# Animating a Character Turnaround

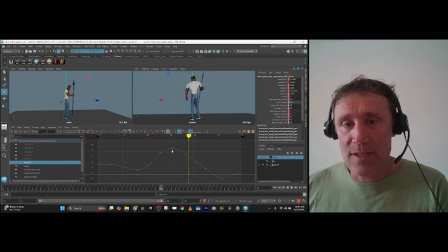1241s
And his weight stays over and slowly shifts back the other side. So now you have a nice clean key. You can even delete all of these if you wanted.
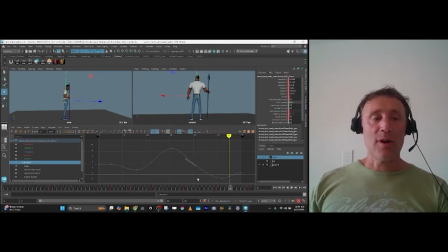1255s
And everything else is going to work off the center. There's also this breathe mover, right?
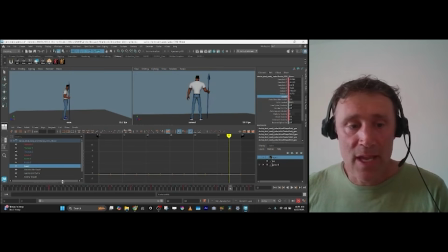1260s
If you want to have him breathing, you can during this. So maybe he's like taking a breath. There's this auto shoulder setting here on this character, which we can maybe lower.
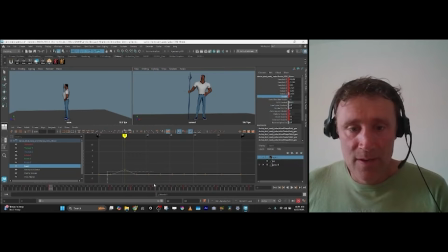1275s
So we can give him a little bit of a breath here. And then an exhale. And then maybe at the end, he could take a little bit of a breath. And then exhale. The rest of these you don't need to worry about.
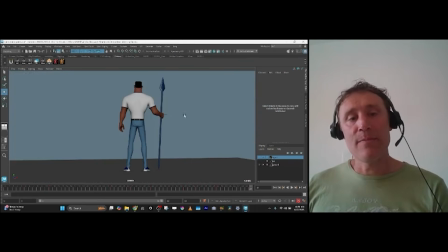1294s
And that way you have your main center working and you just work out from there. So you can check your feet next, make sure what's happening with each foot makes sense, right?
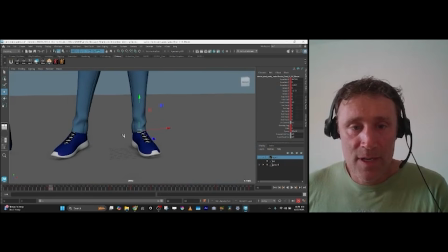1304s
I just usually zoom in and frame through. This foot's not really moving much until here. So if you wanted to add a little bit of noise, you could do like a little bit of a toe twist one way or the other. Maybe it twists in a little bit before going out, right? It's probably too much.
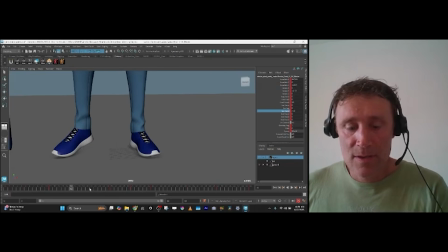So maybe just a little bit of twist. It's an antic, tiny bit of foot roll. Starts to lift. So you can see there's something happening in this foot as it comes over.
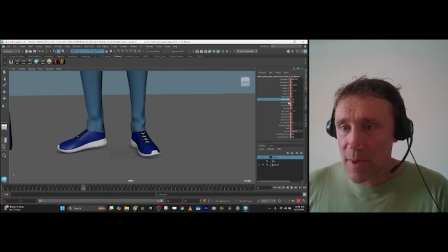1340s
Maybe not that much foot roll.
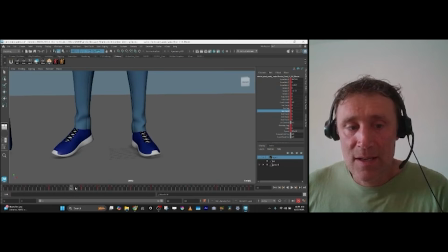1354s
It just isn't completely dead. It's like a little bit of a move as it comes across.
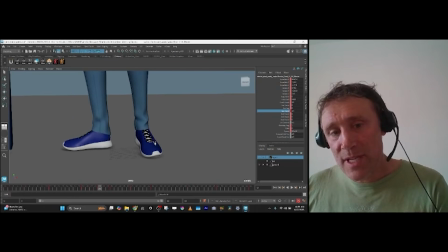1362s
It rotates out. You can watch that heel pivot around as it lifts across. It swings through pretty fast through here.
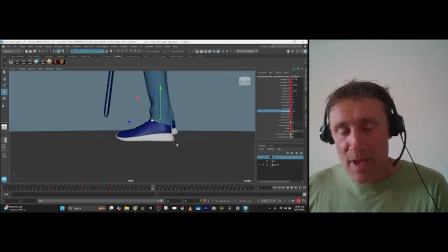1375s
And then plants on this end. And you can either plant it toe first or heel first. So if you're going to do this heel first, you might actually want to have it on this frame hit.
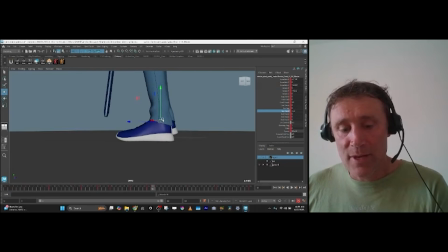1392s
And then you can feel it kind of compress down over these two frames, right?
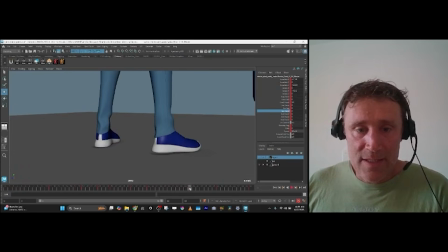1397s
Could be nice. And then you can see there's a little pivot happening here, but maybe you want to delay that a bit. So it just happens at the end of the move before it does its shift forward.
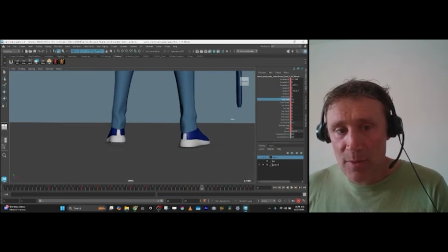1413s
And during its shift forward, probably want to have it lift a little bit, right? So it feels like it sits down and does a natural shift there. And then you go to the next foot and do the same thing. You just watch it and see what's happening.
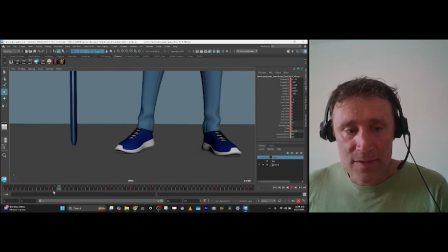1431s
You can see it's just starting to lift up here. So maybe you delay that a few frames. Just starts to lift up. Make sure that there's no knee pop going on.
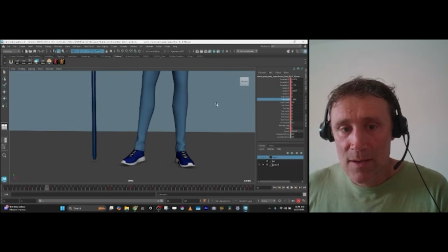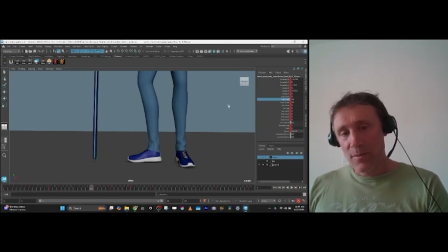1467s
And then as it sets down, you get a nice foot roll plant with the heel coming down after.
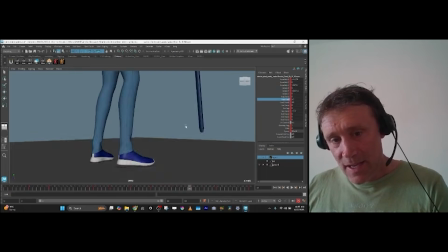1475s
Pivots again here, lifts, and then at this point maybe we lead it with the toe.
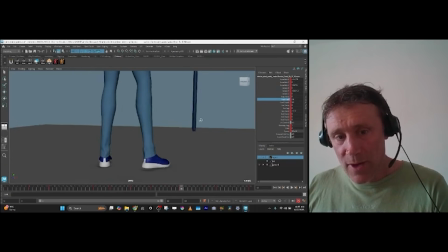1481s
So we have a little more foot roll, it comes across, and then plants over a few frames.
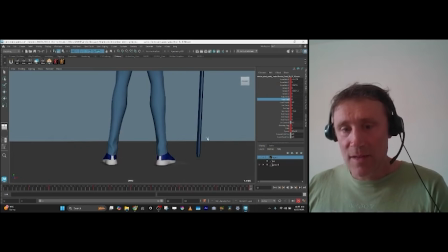1486s
And then nothing really happens at the end.
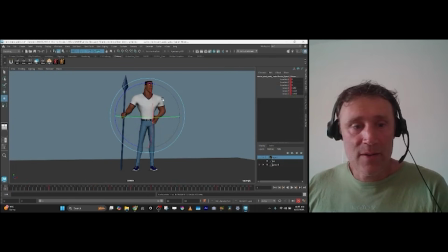1488s
So you've done your feet, then you can work on your spine here, right? Just check your curves, make sure there's nothing that seems a little funky.
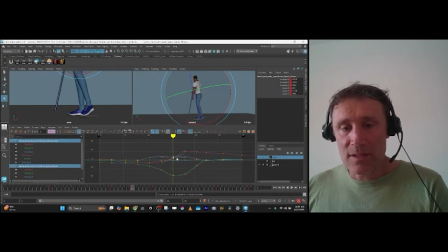1496s
This one maybe looks a little funky, we could delete those. Smooth those out a bit. This one probably is unnecessary. And then if you want to add any translation, this would be the time.
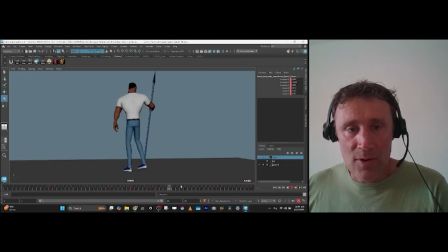1513s
But I think overall the chest feels good.
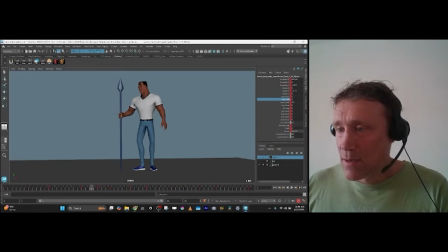Just making sure this knee feels like it's moving and twisting with the body.
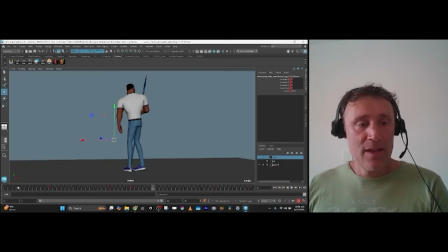1542s
So it's leading the leg a little bit. And then at this point, you just check the head and the arms.
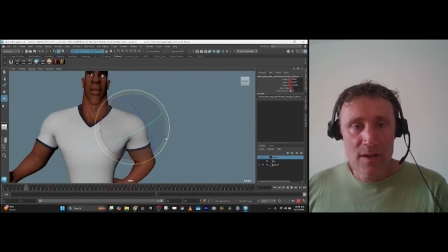1550s
So the arms are slowly coming off the
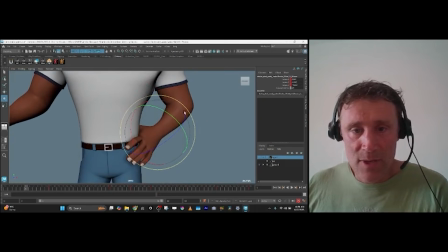1558s
hips here. So we just want to counter that wrist back a little bit. Make it feel like the hands are still touching, and then as his hand releases, maybe drag the thumb a little bit.
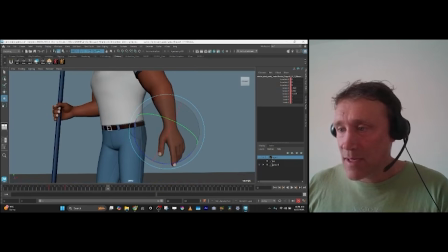1574s
And then his fingers can relax back this direction.
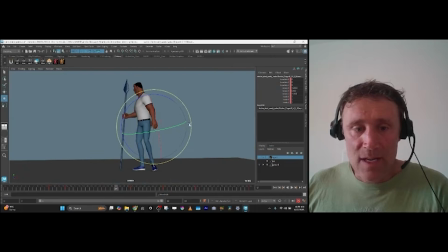1584s
And drag this way. And then here at the end, maybe they open a little bit this direction. And then close.
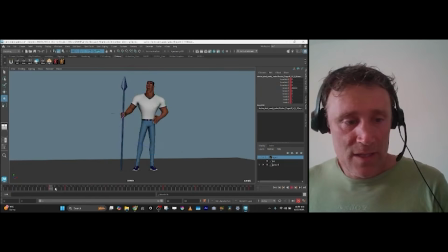1601s
So you can get a little overlap on the fingers. You know, checking the wrist and the forearm. It might flip out a little fast here. So you can delete that key and have this ease a little bit more.
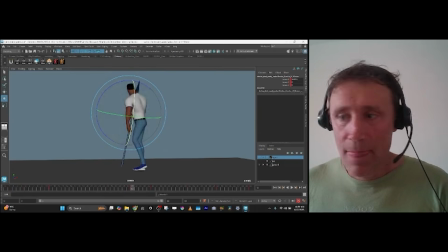This arm is dragging behind more, maybe through here, and then swings through, out,
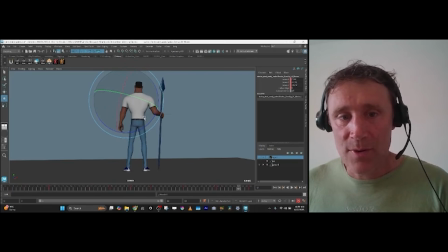1638s
farther, overlap, and then can drop in and get to its final point and maybe bounce out a little bit, so there's a little bit of overlap, right? So these are just getting some nice offsetting curves here happening.
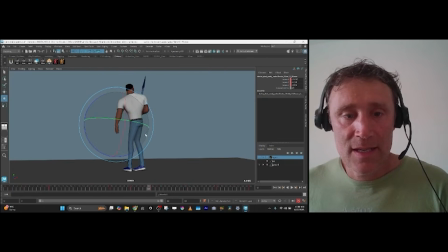1655s
Dragging his hand, letting it come out. You can add a little bit of that in the shoulder if you want.
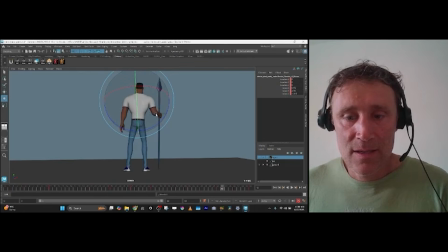And then it can settle back up. And then the other arm we already worked on.
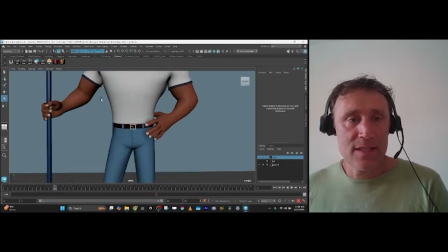1681s
So then the last thing would be just to check out the face. And the expressions.
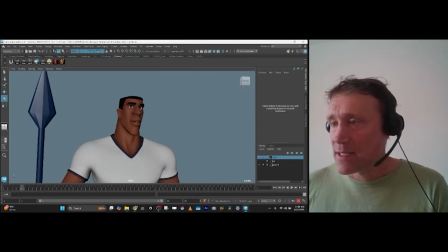1687s
He does an eye dart here. It's a bit drifty, so we probably want to delay that so it's still looking that way, and then have it move pretty much all the way in one frame, and then push in as he leads where he's gonna go. He's like, oh, what's happening over here?
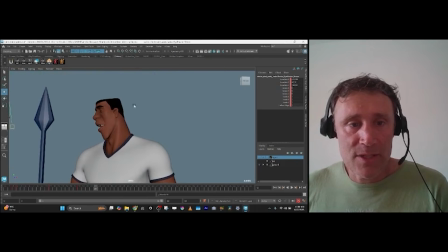1702s
I'm gonna turn, and then during the blink, make sure his pupils come down with the eye blink.
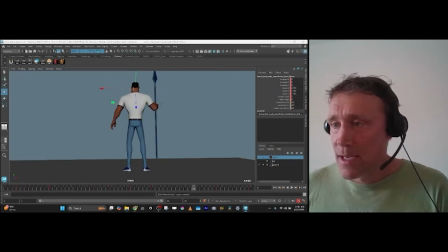1709s
And then you don't see his face anymore, really, so it doesn't matter. You can do a head pass to make sure that the head is doing what you want it to do. Maybe turn a little bit more, leading this turn.